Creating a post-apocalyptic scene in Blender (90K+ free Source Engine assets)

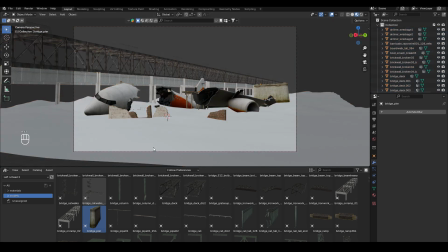(4:05)
So I was just scrolling through the asset library, finding anything that looks interesting, and added it.
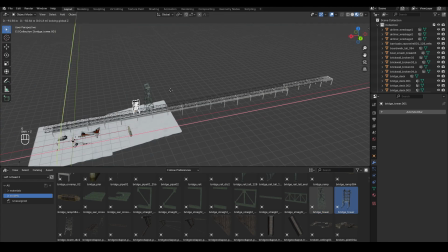(4:10)
So I added this tower thing as well. And now it was time to add in these little bits of debris.
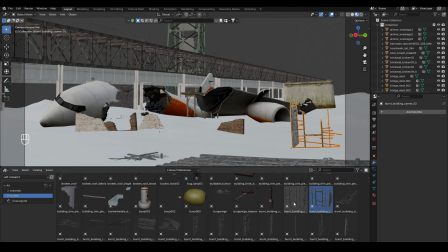(4:19)
So this library has an amazing collection of all this debris, probably that you could find in the game itself.
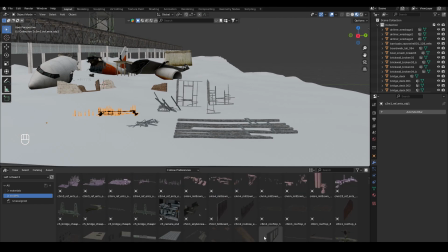(4:29)
Two smashed up cars as well.
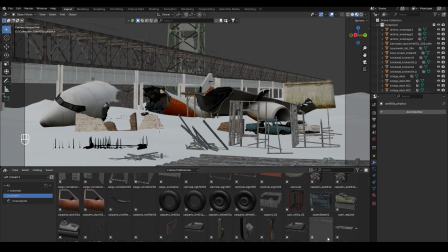(4:36)
Some more debris.
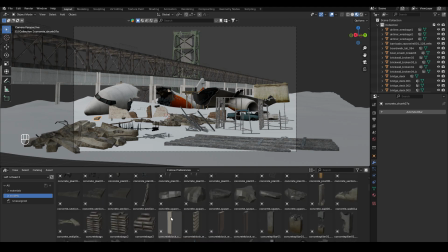A broken door as well.
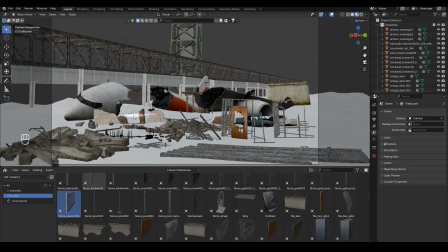(5:04)
a little plastic fence.
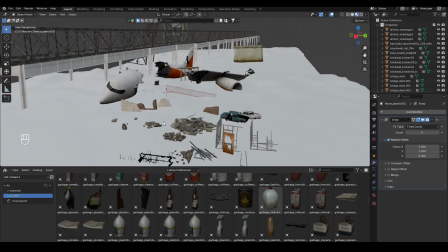(5:09)
And at this point, I wanted to turn all these little debris into a collection. So I selected all and then pressed Ctrl G to make it a collection and named it debris.
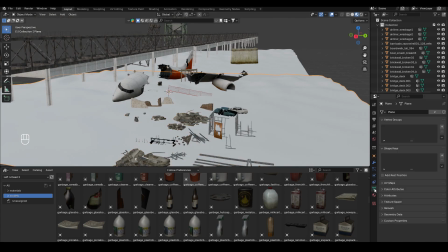(5:17)
Then I added a particle system on the ground of type hair, and I changed the instance collection to be the debris collection.
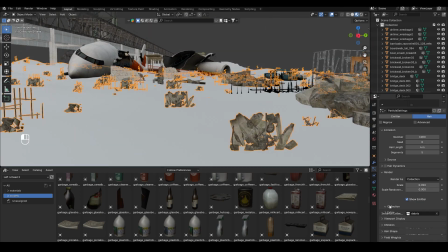(5:25)
I also changed the rotation as well, so that it would face the ground up.
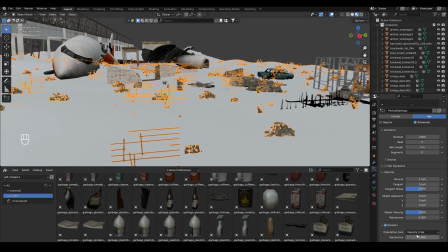(5:32)
And this would allow me to create all these random amounts of debris all over the ground, so it looks a lot more chaotic.
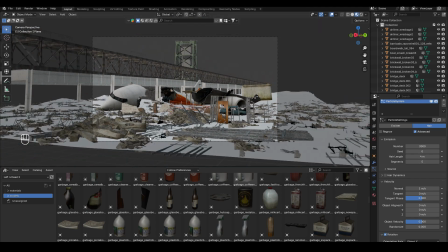Again, I'm just scrolling through trying to find any interesting asset that I can use. And I couldn't find any.
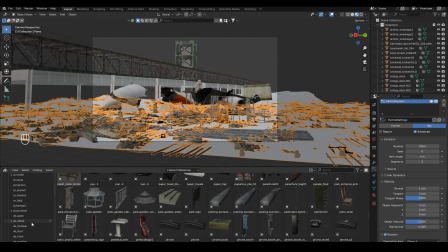(5:54)
I then started to look for materials for the ground itself.
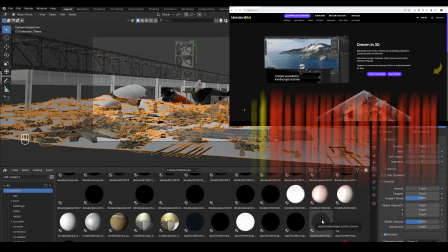(5:58)
I didn't find the material that I liked, so I ended up going to BlenderKit, the add-on that I installed into my Blender,
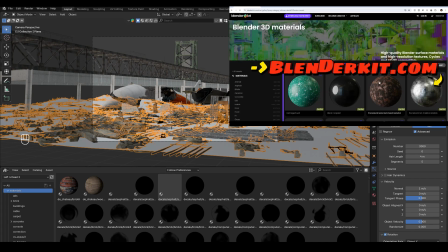(6:06)
to see if I can find any cool material, and I found this nice coastal rock ground material.
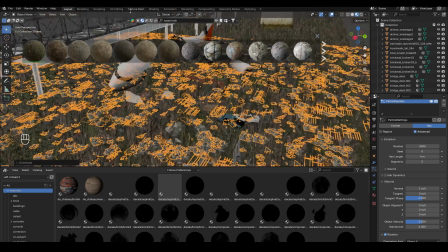(6:13)
And then I had to change the displacement and a few other settings so that it fits the scene better.
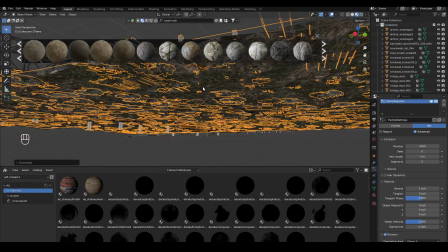(6:21)
And I put the same material for the plane at the back as well.
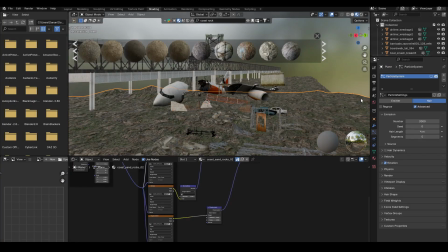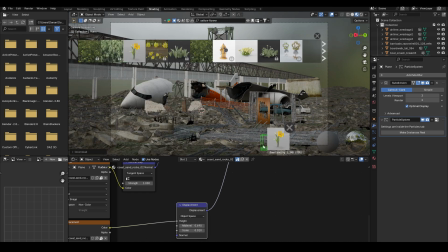(6:31)
Now I'm adding a flower to the scene, just to break up the scene and make it a little bit more interesting, to show that there's a little bit of life in this plane wreckage.
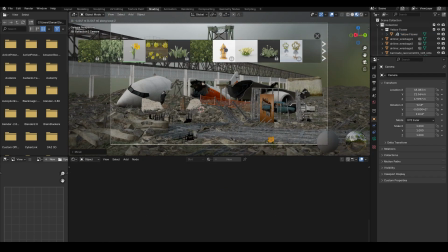(6:42)
Like a symbol of hope, I guess. Then I'm just positioning the camera.
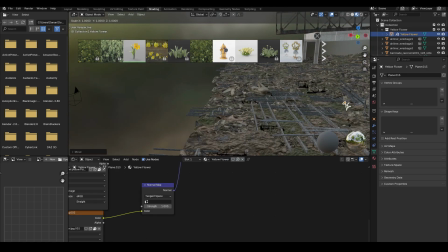(6:48)
I tried my best to fit the camera to the rule of thirds,
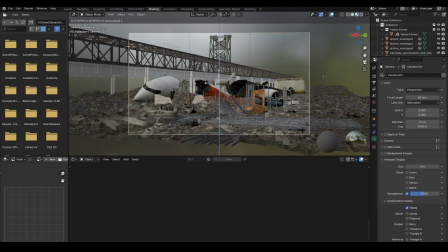(6:51)
but it's actually quite challenging to get that right angle that fits everything.
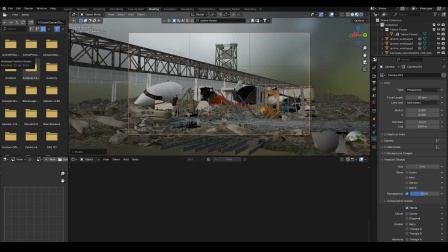(6:59)
Now onto the sky. I used Polyhaven to find this evening field HDRI image, and then I went to the world settings and then changed it to environment texture and used that EXR, the HDRI.
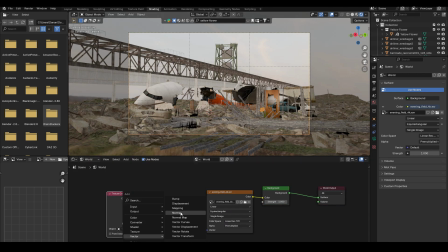(7:13)
Then I added a texture coordinate and a mapping node, and just to change the Z rotation to get the lighting the way that I wanted.
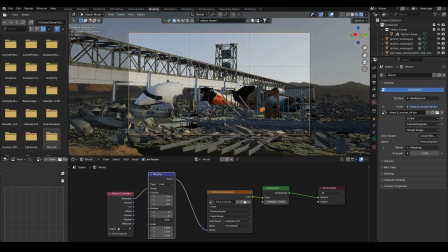(7:24)
I think the sky for me was a bit challenging. I didn't like the sky, so I experimented with a few different skies to get the lighting that I wanted.
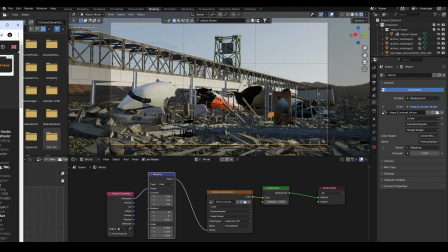(7:33)
This probably took the longest time in terms of creating this whole scene, trying to find the right sky. What I was actually going for was an orange sky, and I couldn't find any free HDRI image that had an orange sky.
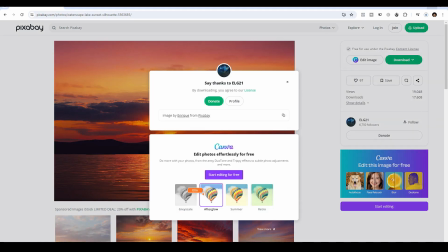(7:48)
So I found this image on Pixabay of an orange sky. I downloaded it.
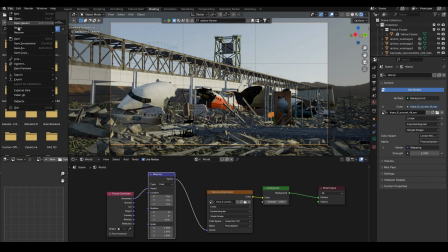(7:52)
And here I try to look for the images as planes add-on in Blender 4.2, and it kind of surprised me because I couldn't find it.
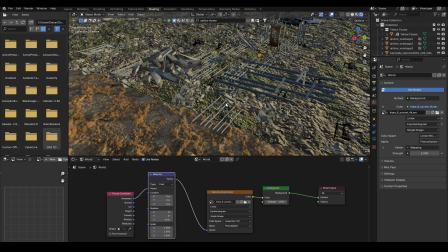(7:59)
Maybe because it's in beta version, or maybe because images planes is no longer supported.
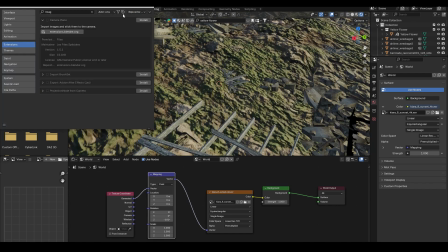(8:03)
I wasn't too sure. So I pretty much gave up on trying to find where this add-on was,
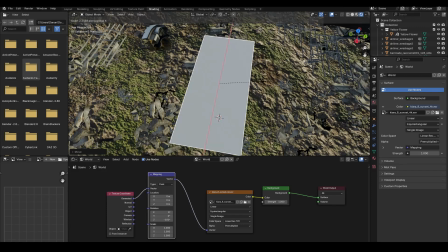(8:09)
and I just created a plane manually and added an emission shader to it.
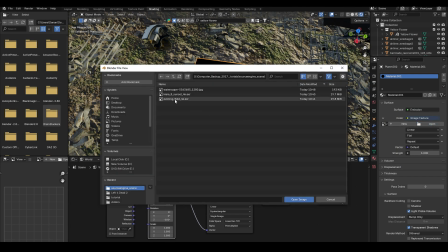(8:14)
And then I just put an image texture of that Pixabay image that I downloaded onto it,
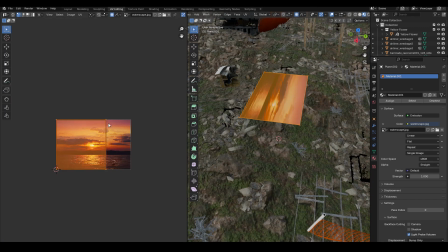(8:20)
and just change the UV editing a bit to match up.
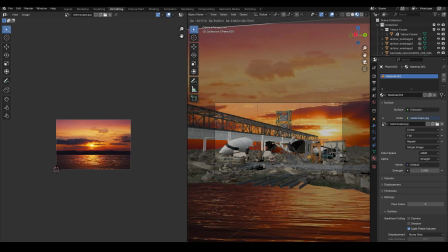(8:26)
So I then just scale it up and just put it behind the whole scene so that it would fake the sky in this case.
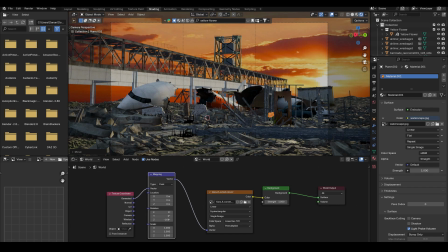(8:35)
So I'm still driving the lighting from the HDRI, but the actual look of the sky, it's just a plane with an emission shader.
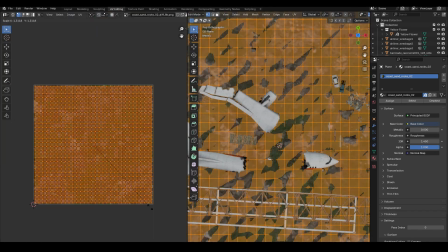(8:46)
Pretty quick and cheap.
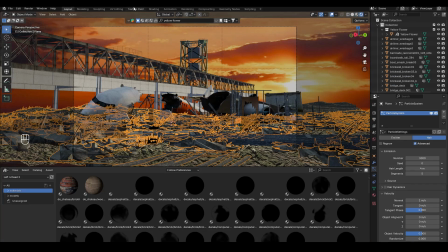(8:50)
So here I'm just scaling up the UV coordinates for the ground.
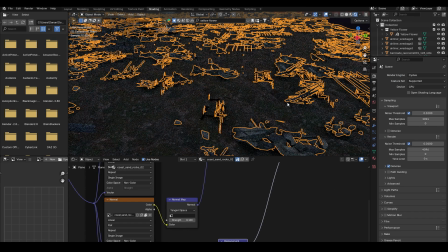(8:57)
I think the texture looked a little bit funny. Then I switched the renderer to cycles, and I just have a quick preview of what it looks like in cycles.
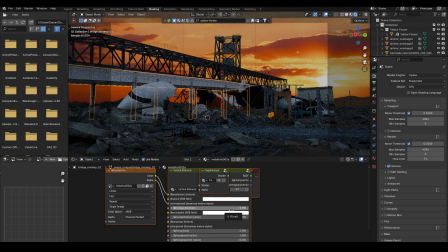(9:06)
And so far it looked a lot better than it does in Eevee. So I just went ahead now and changed some materials, like the bridge, so that it looks more coherent.
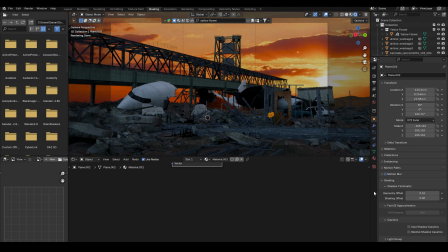(9:20)
For the background sky plane, I added a transparent shader, and I mixed it with the emission shader.
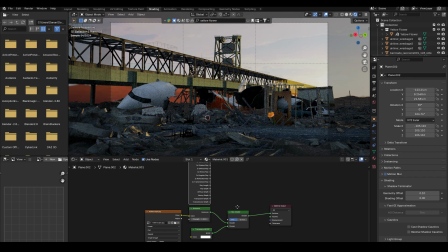(9:28)
I then added a light path and connected the shadow ray to the factor.
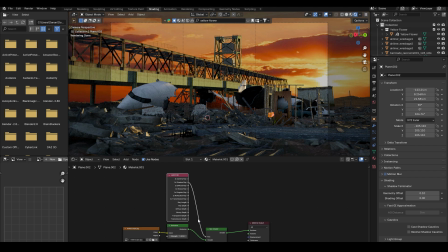(9:32)
The reason why I did this is because I want to tell Cycles to not cast shadows from this background sky plane, so that the sun rays from the HDRI can go through and we can still get the sunlight coming onto our plane wreckage scene.
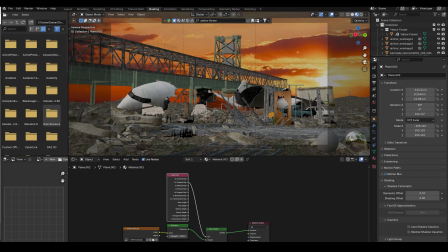(9:48)
Time to add volumetrics. So I just added a cube.
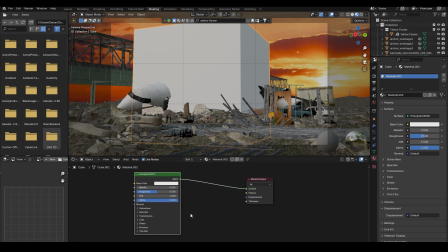(9:52)
I removed the principled BSDF to the shader, and I used the principled volume shader and connected that to the volume.
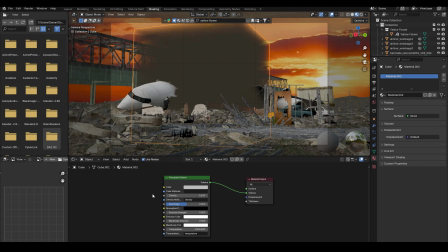(10:01)
Then I changed the density to 0.1.
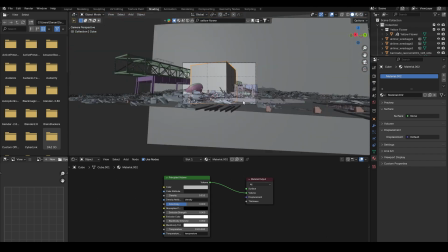(10:05)
actually to 0.01, because I think 0.1 was still quite dense for that scale.
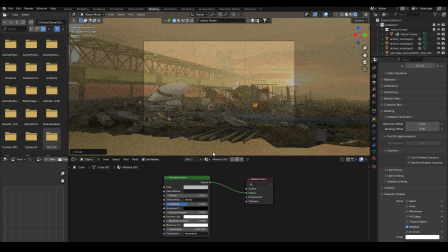(10:11)
And then I scaled it up to cover the entire scene. So instant fog.
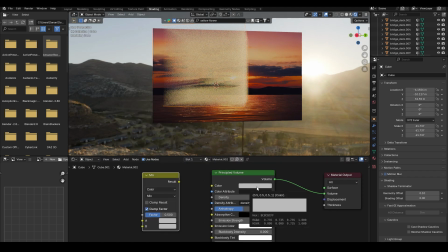(10:18)
Rather than having a plain fog, I wanted to make it a bit more interesting by adding a bit of noise texture to it and making the fog look a little bit more
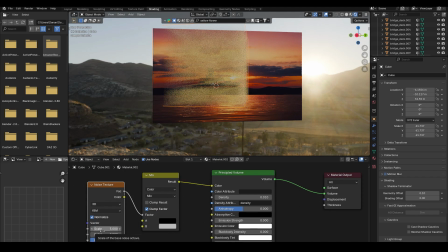(10:26)
interesting, a bit more dynamic, a bit more like clouds.
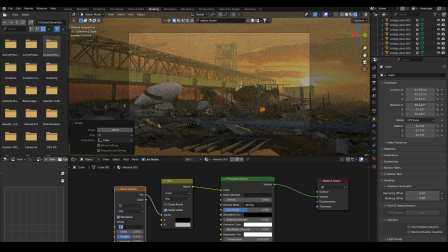(10:32)
And yeah. I couldn't really tell if that made a difference to a scene, but yeah.
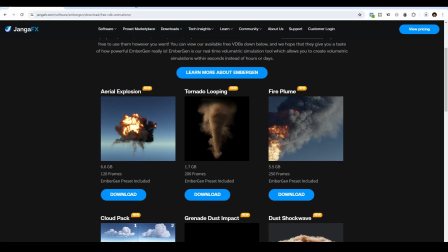(10:39)
Let's add some smoke to make the scene more interesting. So I found this free VDB site that has smoke, and we can add it into Blender.
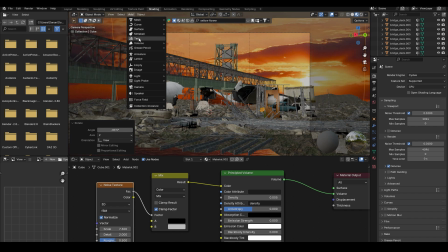(10:47)
And luckily Blender supports VDB. You can just go to add volume, import from open VDB,
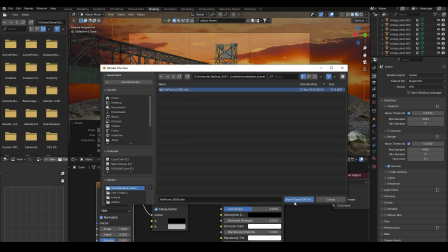(10:54)
and just download that smoke plumes, that fire plumes file.
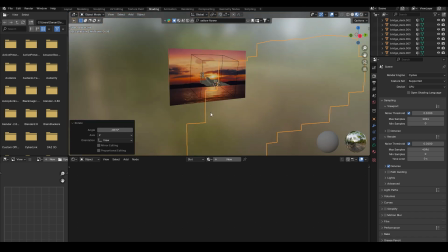(11:00)
It's 5.5 gigabytes, but I don't think I ended up waiting that long.
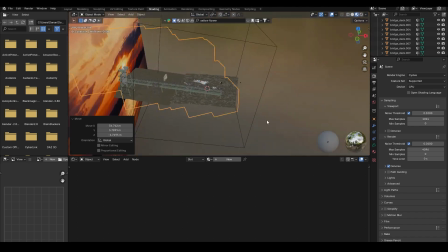(11:03)
I just stopped the download about 10% way because I just needed one of those frames.
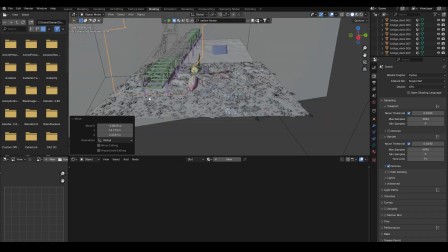(11:09)
I didn't need all the frames, and it's about 46 megabytes for one of them.
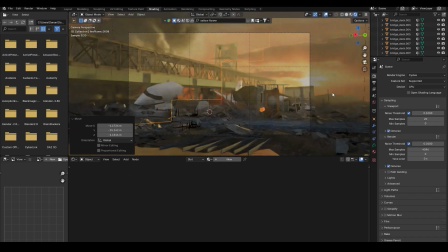(11:13)
So I just imported that into the scene and I gave it a render, and it looked like this, which makes our scene look a little bit more epic. The great thing about using VDB is that we don't have to spend a lot of time setting up smoke simulations and all that stuff.
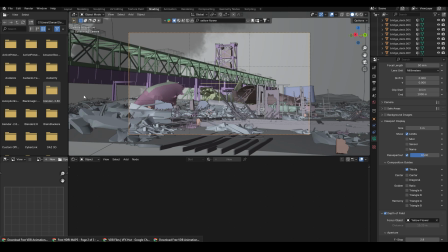(11:28)
If you find a nice looking VDB file, you can just import it straight into Blender and make your scene instantly look more epic without doing much work.
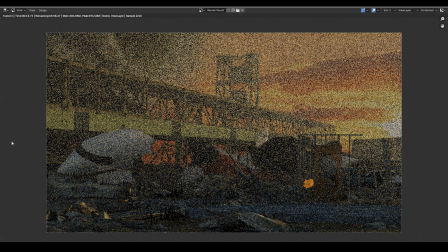(11:38)
So now it was finally time to get the final render.
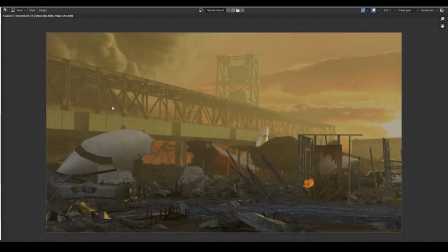(11:45)
So once the render was done, I went to the compositor, I added a viewer node,
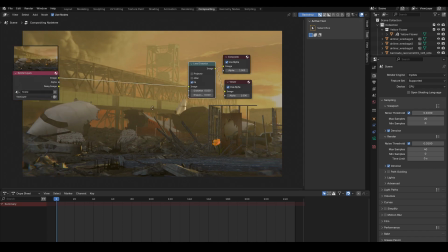(11:50)
I added a lens distortion node, and just to add a bit of chromatic aberration. I added a filter glare with bloom just to make it glow a little bit.
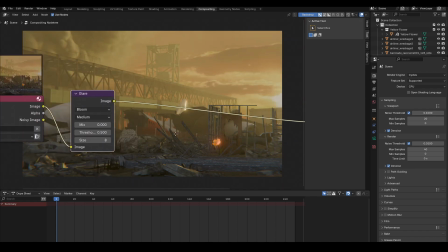(12:00)
And we can make it glow more or less by just changing the threshold value. For the color balance, I just used that to create a bit of a film type of mood.
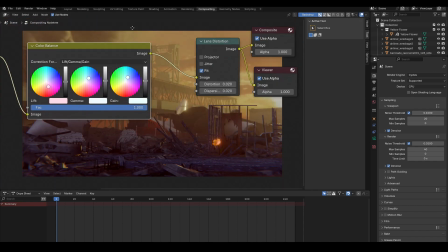(12:13)
And yeah, it was just mostly just playing around with the color values until I found something that looked nice, a bit more like a film.